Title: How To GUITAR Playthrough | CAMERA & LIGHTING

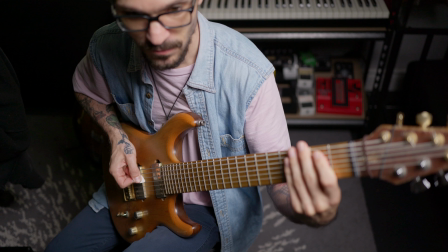8:19 Then we can do this angle because we can have a clear vantage point of what this hand's doing and the articulation, because we're shooting from this angle.
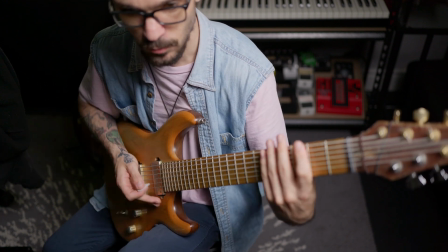8:28 This side of my hand isn't blocking the frame, whereas over here, this side of my hand is blocking the frame.
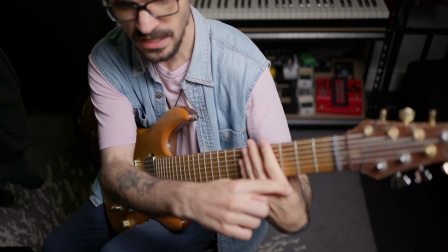8:34 So if I'm doing like notey stuff, this section of my hand is blocking the actual note.
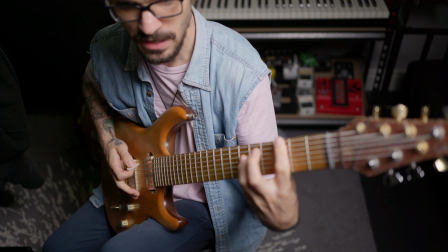8:38 So you can't see what my pinky or other fingers are doing.
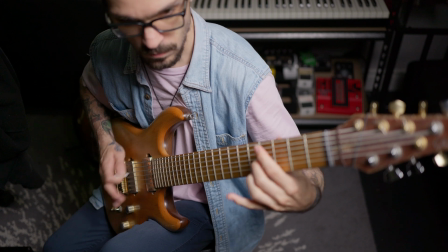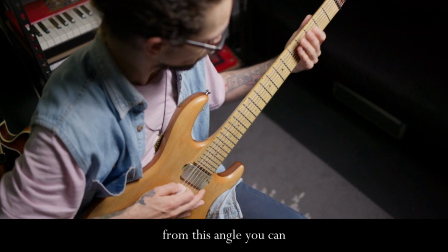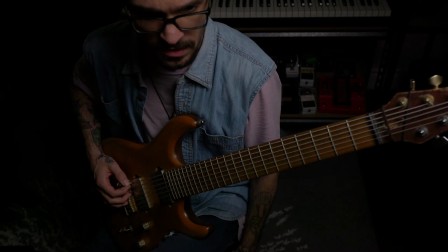8:52 So now we're at f5.6, and two things that we can do to get around how dark it is.
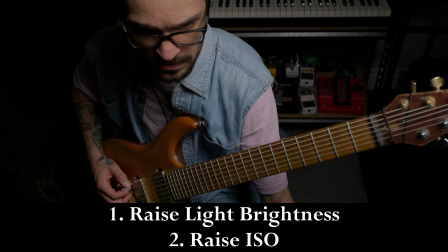8:58 I'm just gonna raise the light. That way I don't have to change the ISO on my camera, therefore making it grainier.
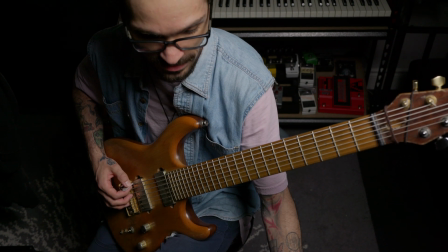9:03 So let's raise the light to a decent amount, which is a lot more than where we were at before.
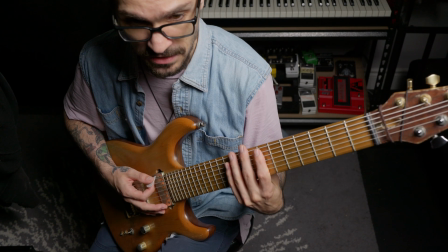9:10 So now I haven't changed the focus point at all.
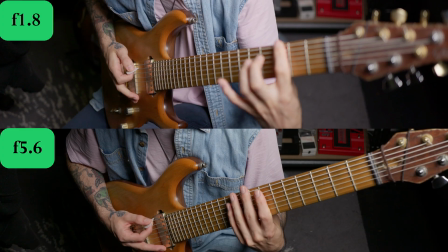9:13 I'm still focused in the exact same spot over here, but we can see a lot more of this is in focus and less blurry.
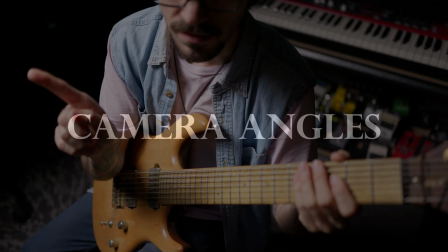9:20 So now the only difference is that I've moved the light to be over here instead of being over here.
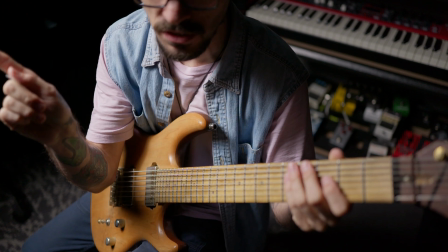9:26 So instead of shooting from the light side, I'm shooting now from the shadow side. And you should see the dimension.
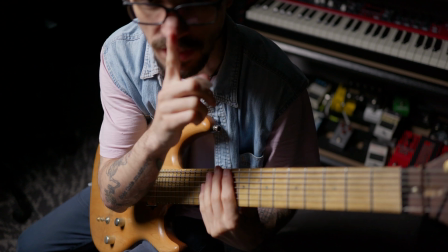9:32 You can especially see the shadow on my face on this side. And before, the whole face, everything was lit evenly.
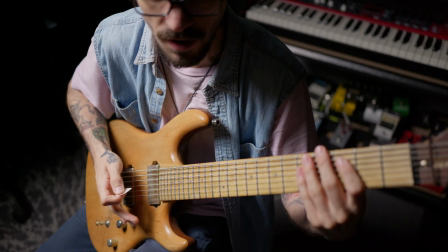9:41 Now you can see a bit of that shadow on my guitar and everything, and it just adds a little bit more dimension.
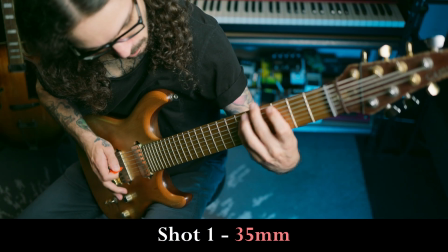9:46 I'll be sitting right there. I've got the camera right here, as you can see, and my main light right there.
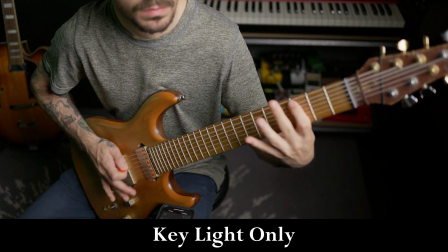9:54 This one's shooting all the light on my left side,
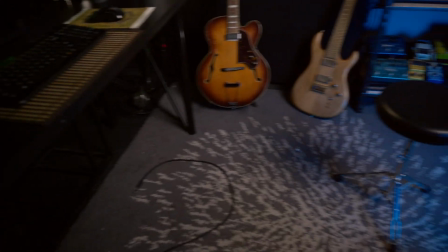9:58 and then this side here has no light, so it's going to be relatively dark, so we get those nice shadows.
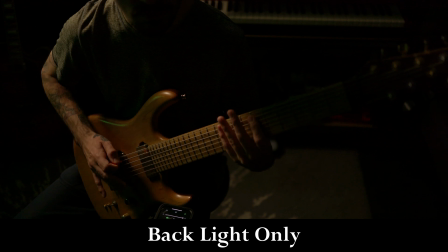10:04 And then I have this backlight right here that is just to illuminate the hair, but also to make me stand out from the background.
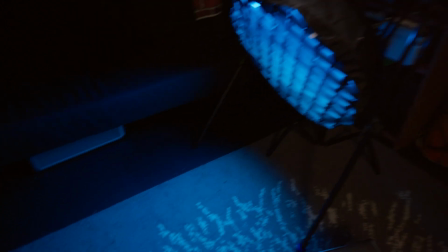10:11 And then I have this RGB light right here that's just shining the color.
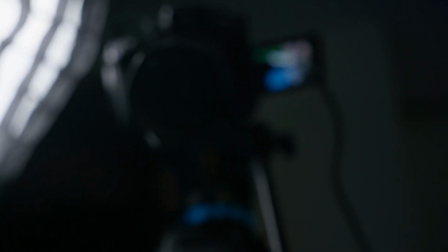10:15 So when I sit down, I've got my little monitor right there, camera's right there, and yeah, this is my setup for the first shot.
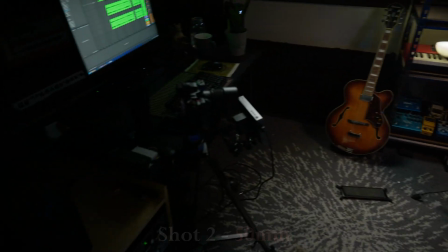10:25 Alright, so this is the second angle. I'm sitting right there. The camera is oriented right there, so I'm getting a little bit of my keyboard.
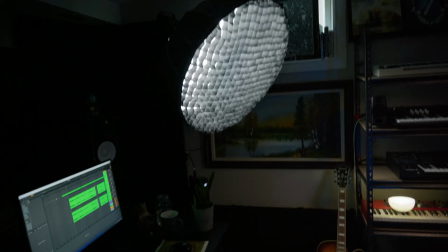10:32 So I'm again filming on the shadow side. And then there's my key light pointing down at me.
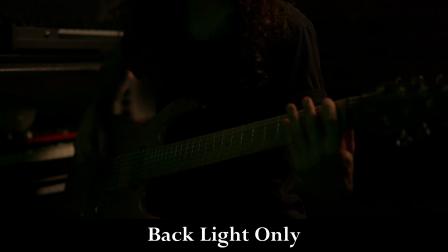10:38 And then my backlight is just illuminating my hair a little bit and the back of the guitar, and you'll see what that's doing.
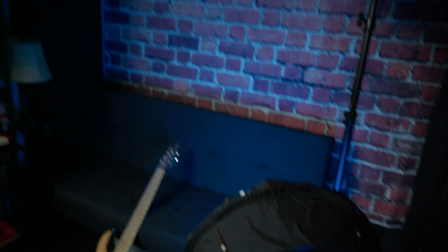10:44 And then the blue light is right there, just shining on the brick a bit, so I keep that blue feel.
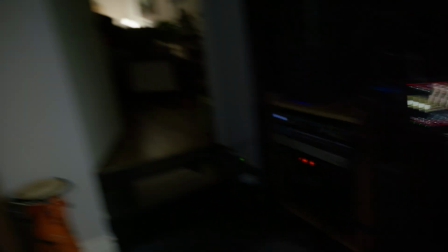10:53 Got my key light, computer, camera, hair light right there, blue light.
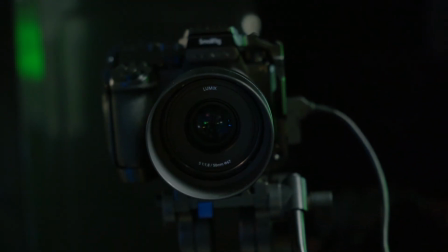10:59 Alright, here we are using a 50mm lens. I wanted a little bit more compression.
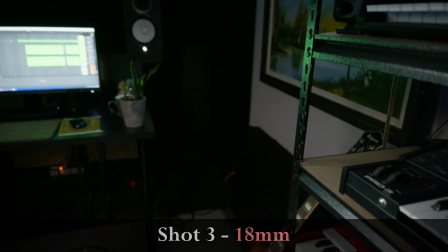11:04 This one's a little bit weird. I had to move the key light from over here to get a little bit of a different look.
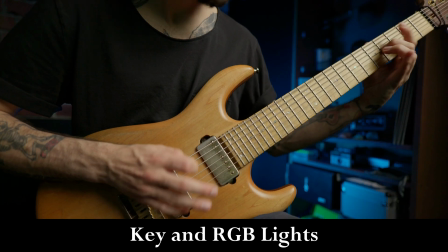11:11 So I got my key light now lighting the left side of me, and I have an 18mm lens.
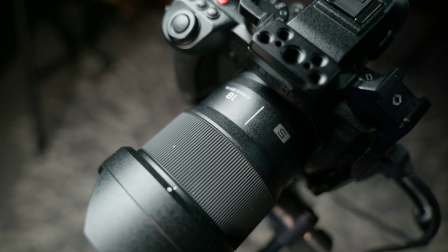11:18 It's gonna give that crazy, super distorted fisheye kind of looking thing.
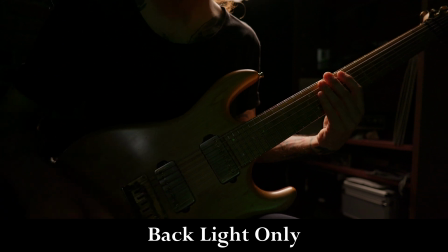11:23 Got my seat, backlight right there, seat, and then I got the blue light right here, shining some color.
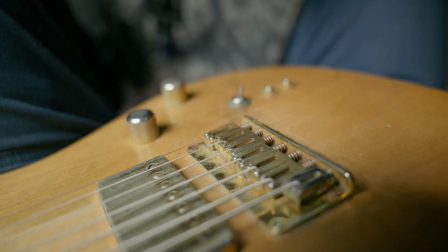11:36 The camera is insanely close to the guitar. Guitar is right there, monitor, camera.
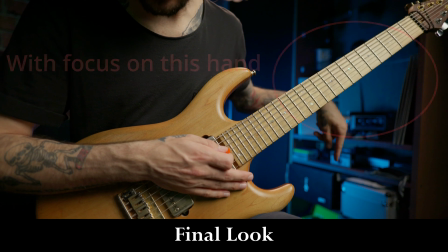11:46 That's basically the shot. I'm probably gonna clean up this area down here and rearrange it so it looks a little bit nicer.
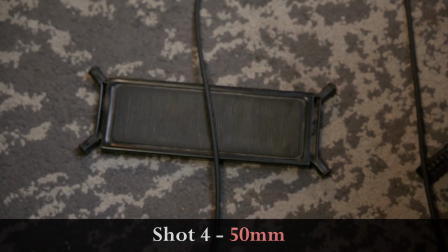11:53 So then with this shot, I have it so my feet are laid out, my right foot goes on there, just so I don't lose my focus point because I'm in manual focus.
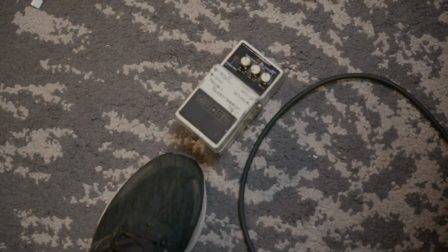12:01 That's where my left foot goes, just right before it. And then I have that backlight.
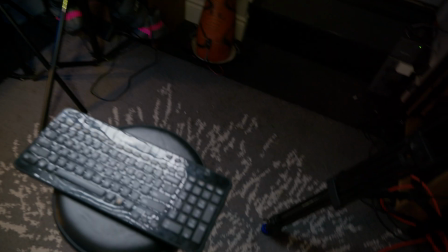12:06 This is my backlight, that's actually my motivated light. And then the camera set up right here, getting my shadow side. This time I'm shooting with a 50mm. I like the compression a lot. I tried the 35, it was a little bit too wide for me.
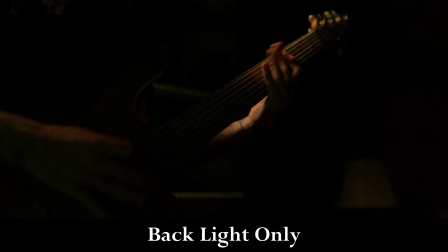12:21 And then I have my backlight just over my right shoulder. Camera's here, my key light over my left shoulder in front of me.